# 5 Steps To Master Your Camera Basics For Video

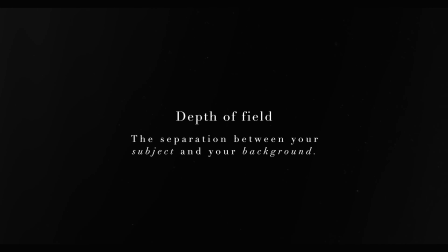247s
And what depth of field basically is, it is the separation between your subject and your background.
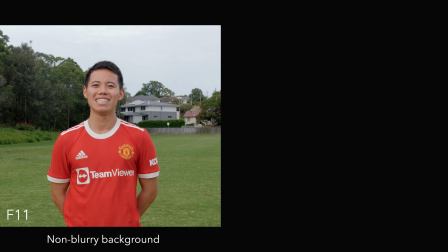252s
So the higher your aperture is, the more things in your image will be in focus. That means your background is not blurry at all.
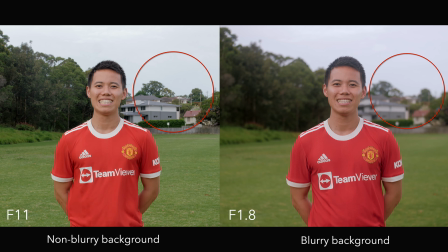261s
As you bring down your aperture, you're gonna find that the background is more blurry, and that means that there's more separation between the subject and the background. And this is also what we call bokeh. And the important thing is you use different apertures in different filming scenarios.
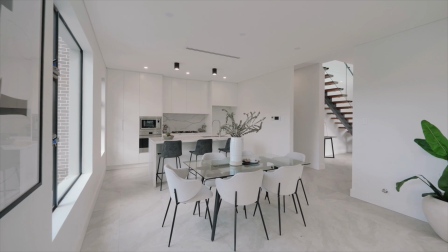278s
So for example, in real estate, we like to use a high aperture because we want to keep the whole image of the property in focus and sharp.
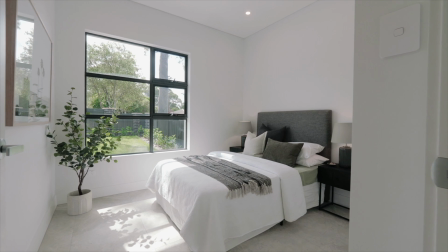286s
On the other hand,
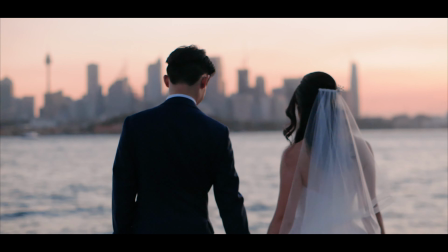288s
we like to use a low aperture for weddings because we want to put emphasis and focus on the couple instead of the whole entire image.
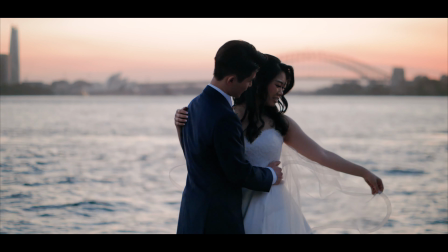297s
So that means the background will be more blurry and it will make the image more cinematic. Typically, I like to use the lowest aperture possible to get the maximum depth of field.
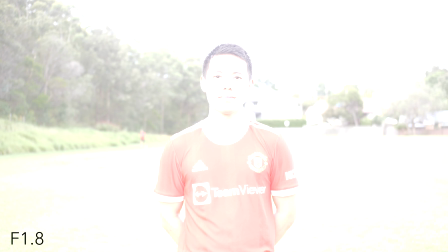308s
However, you might find it hard to do that on a sunny day, as a lower aperture is gonna overexpose your image.
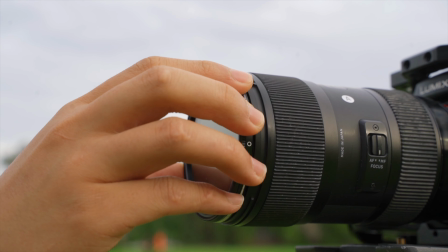316s
This is where you bring in the anti-filter, as its main function is to darken your image.
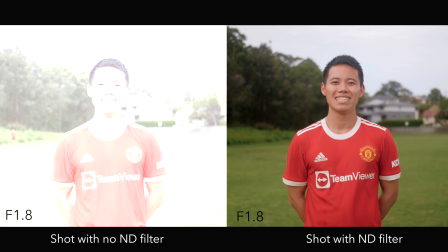321s
This will allow you to get the correct exposure and also maintain your low aperture at the same time. So those are the 5 steps you have to master to get amazing footage every time.
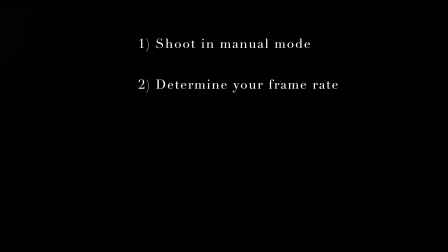333s
Shoot in manual mode, determine your frame rate, and getting the right exposure through your shutter speed, your ISO, and your aperture. Okay, so now we're gonna go through each of the 5 steps that we just talked about to turn this overexposed image of Jason into a perfectly exposed shot.
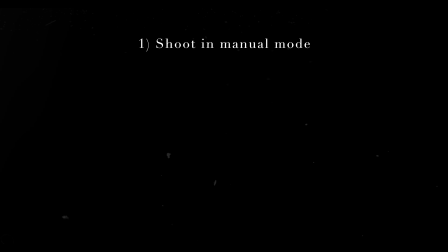349s
So step 1 is to shoot in manual mode. Step 2 is to determine your frame rate.
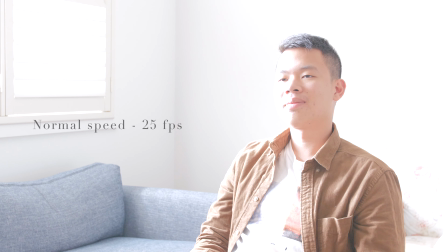355s
Now, because this is an interview shot, we want to shoot in normal speed, which is 25 frames per second.
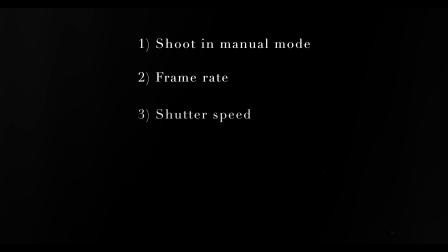361s
Step 3 is to determine your shutter speed.
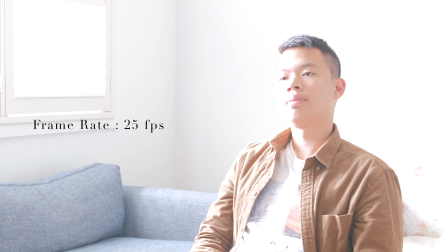363s
So because we're shooting at 25 frames per second, following the general rule, we want to double our frame rate with our shutter speed. So we're going to set it at 1/50. So I'm just going to increase our shutter to 1/50, which you'll see will darken the image slightly.
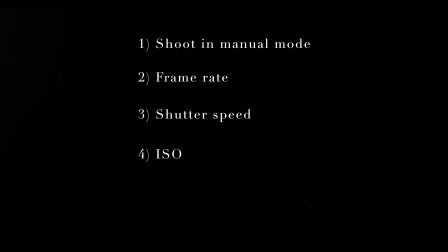378s
Step 4 is to set our ISO. At the moment, the ISO is at 2000, which is quite high.
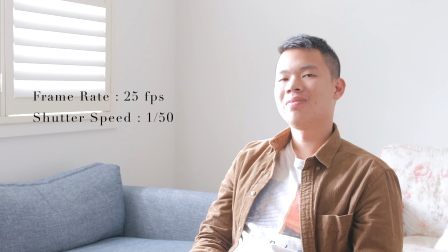384s
So as you'll see, the image is quite grainy and overexposed. As we mentioned before, we want to keep our ISO as low as possible. So I'm going to reduce that down to 200, which is the lowest that this camera can go.
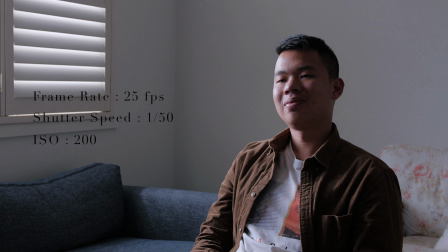395s
And you'll notice that the image now has become quite dark. So step 5 is to set our aperture. Now with an interview shot, I usually like to have the maximum depth of field. So we want to set our aperture as low as possible.
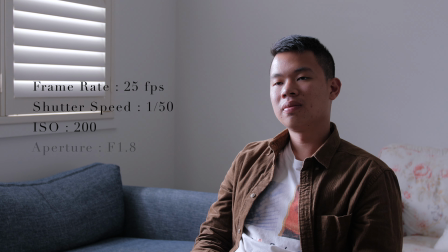408s
At the moment, it's at 3.2. I'm going to reduce that down to 1.8. And there we go.
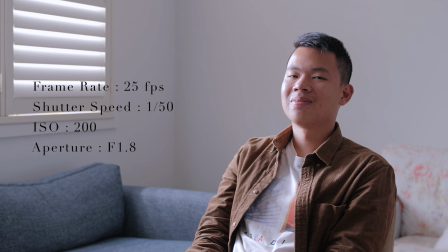414s
We have a perfectly exposed image of Jason ready to give his interview. Say hi to the camera, Jason. Now, it might seem daunting for you guys right now to think about having to balance all 5 of these steps to get some amazing video footage.
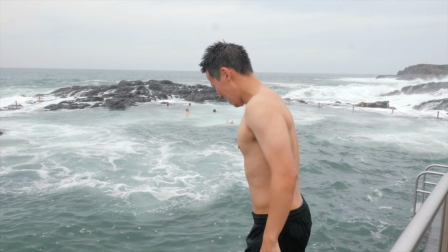429s
One thing that really worked for me when I first started out was to always try to jump into things when I wasn't ready.
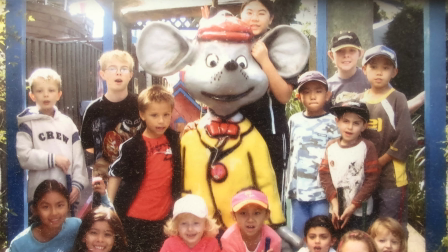435s
The first video shoot I ever did was actually when I offered one of my best friends in primary school to shoot his wedding for free.
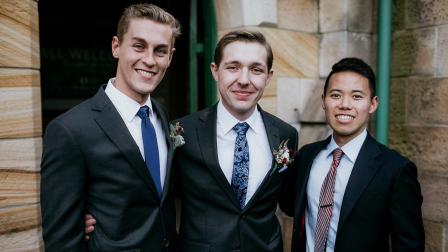443s
And at that point, I didn't actually know how to use a video camera at all. Jason had a camera, a Canon 1300 D. I couldn't even shoot slow motion.
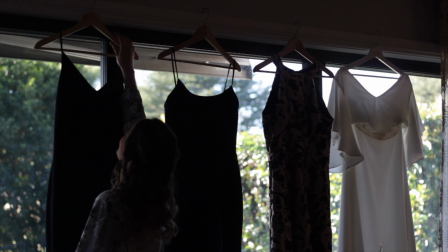452s
I had to shoot 25 frames the whole time. I had to quickly learn these 5 things so that I was able to shoot my friend's wedding the next week.
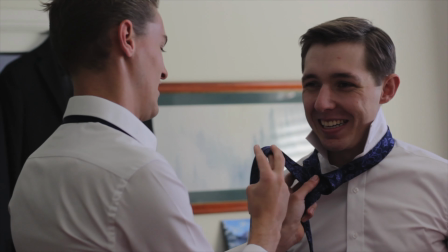460s
Now, after that wedding, I got so much more confident with my camera basics.
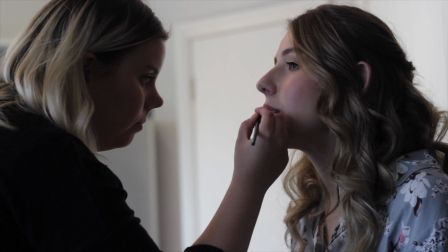464s
And if I hadn't forced myself to get out of my comfort zone and offer to shoot my friend's wedding for free,
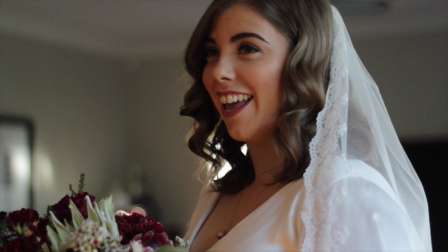471s
I wouldn't have felt that pressure of having to capture someone's lifelong memory, something that happens only once in a lifetime. I wouldn't have felt that push to learn my camera basics as quick as I did.